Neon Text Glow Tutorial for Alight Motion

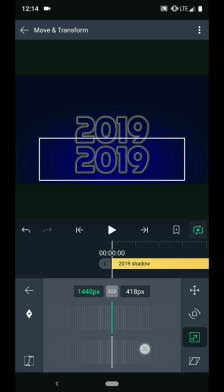4:08 Tap over to the scale menu and tap the chain link to unlink the width from the height. Then make the height smaller, which has the effect of making the text look like it's laying flat on the floor.
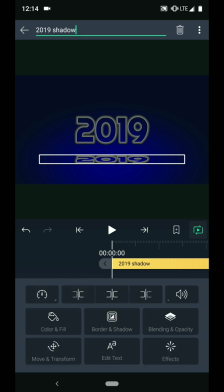4:18 Navigate to the blending and opacity menu and change the blend mode to soft overlay. And I will go to the effects menu.
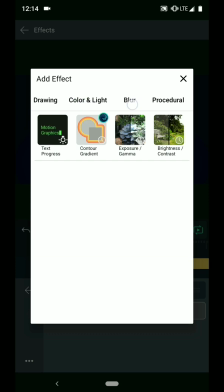4:31 Swipe over to the blur column and add a fast box blur to the shadow.
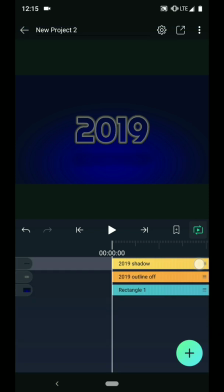4:37 Just for my own organization again, I'm going to long press on the right side of the shadow layer and drag it below the outline layer on my timeline.
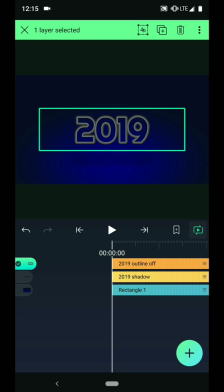4:45 Then I will long press the tab on the left side of the layer and press the duplicate button to make a new copy.
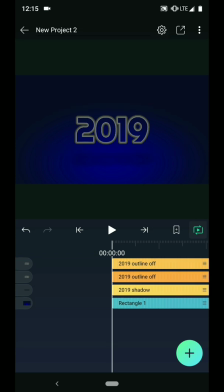4:51 I will label it 2019 outline on.
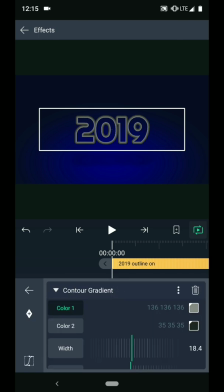4:58 In the effects menu, I will change the colors of the gradient for this copy. Color 2 will be a light blue color.
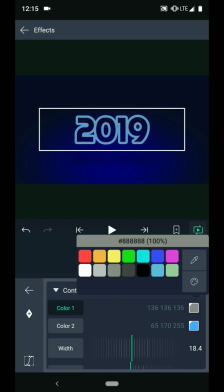5:09 And color 1 will be a very light blue, almost white.
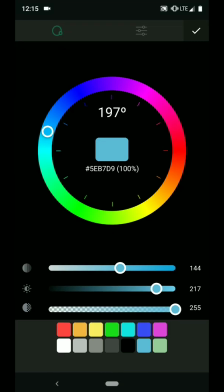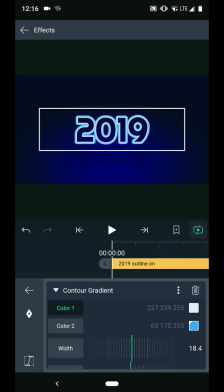5:18 Now I want to animate the opacity of this layer, but the contour gradient effect isn't affected by the layer's opacity the way I want.
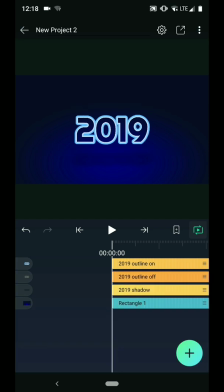5:25 A workaround for this is to put the layer in its own group. So I'll long press the tab on the left, and then tap the group button.
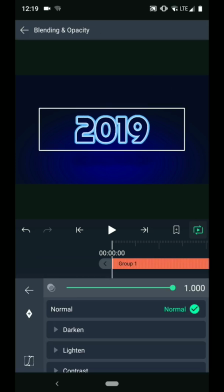5:33 Then I can animate the opacity. I will start at 15 frames, add a keyframe, and drop the opacity slider to 0. Then I will move 1 second down the timeline and bring the opacity back up to 100%.
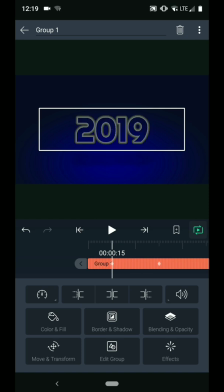5:50 Then press this arrow to jump back to the first keyframe. Next, I want to add an effect to the layer.
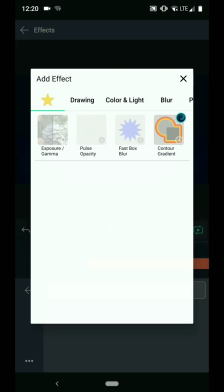5:55 Navigate to the effects menu and swipe over to the opacity / visibility column.
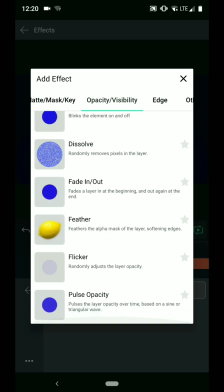6:02 Then choose pulse opacity from the list. I will increase the frequency of the effect.
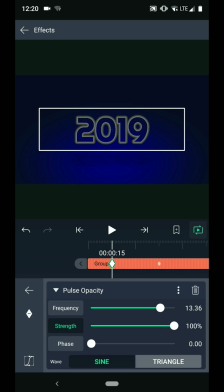6:10 Then tap to select the strength property and add a keyframe. Then I will scrub down to the 2 second mark and drop the strength to 0.
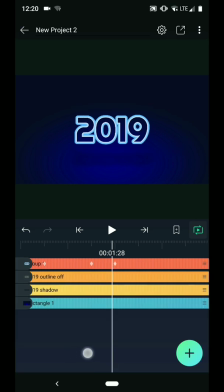6:24 Now if I scrub through the animation, you can see the blue text flicker a bit as the opacity increases. Alright, next I want to add a glow around the text. To do this, I will duplicate the layer again.
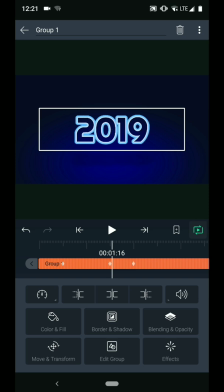6:39 I will call this one Glow.
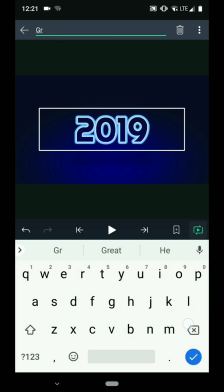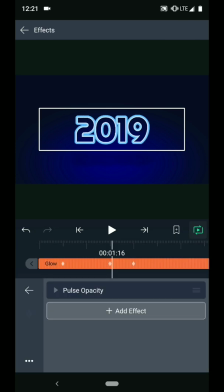6:47 Then go to the Effect menu and add the Fast Box Blur.
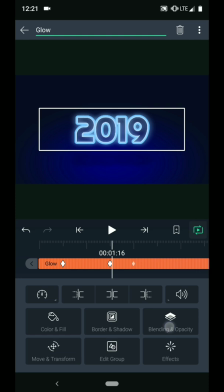6:53 That already looks pretty good, but for a bit more punch, we can change the blend mode to Linear Dodge.
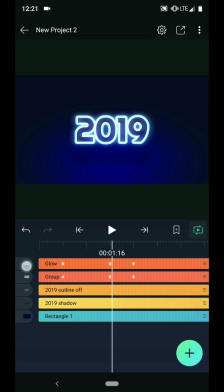6:59 Now guess what I'm going to do. That's right, make another copy.
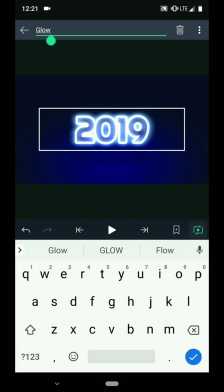7:05 I will call this one Spill, because I'm going to be creating the spill light on the floor underneath the text.
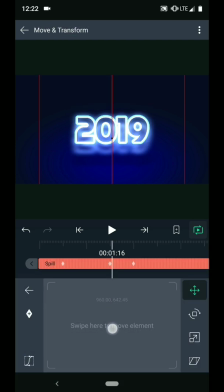7:14 Tap over to the Move and Transform menu, and swipe down on the control pad to move the layer.
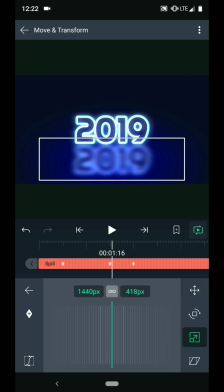7:19 Then go to the Scale menu, and squeeze down the height.
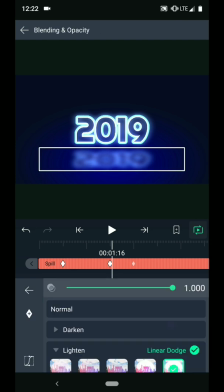7:29 Then, so it's not quite so bright, I will reduce the value of the last opacity keyframe for this layer.
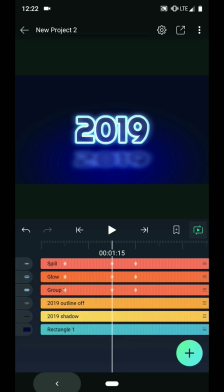Scrubbing through the timeline, things are looking pretty good now. But there's one more thing we can do to sell the effect of the text lighting up.
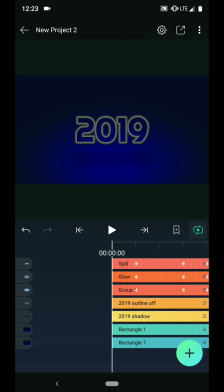7:47 This time, I will make a copy of my background layer. I will call the new copy Flash.
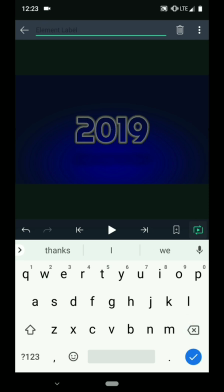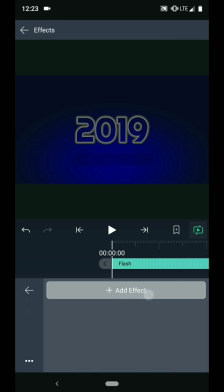8:00 Then in the effects menu, I will add the exposure / gamma effect.
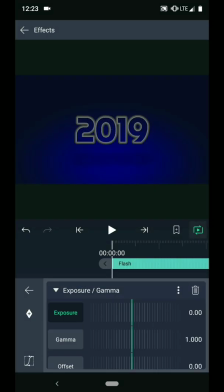8:06 And I want to increase the exposure on this new layer to simulate the room brightening up when the text lights up.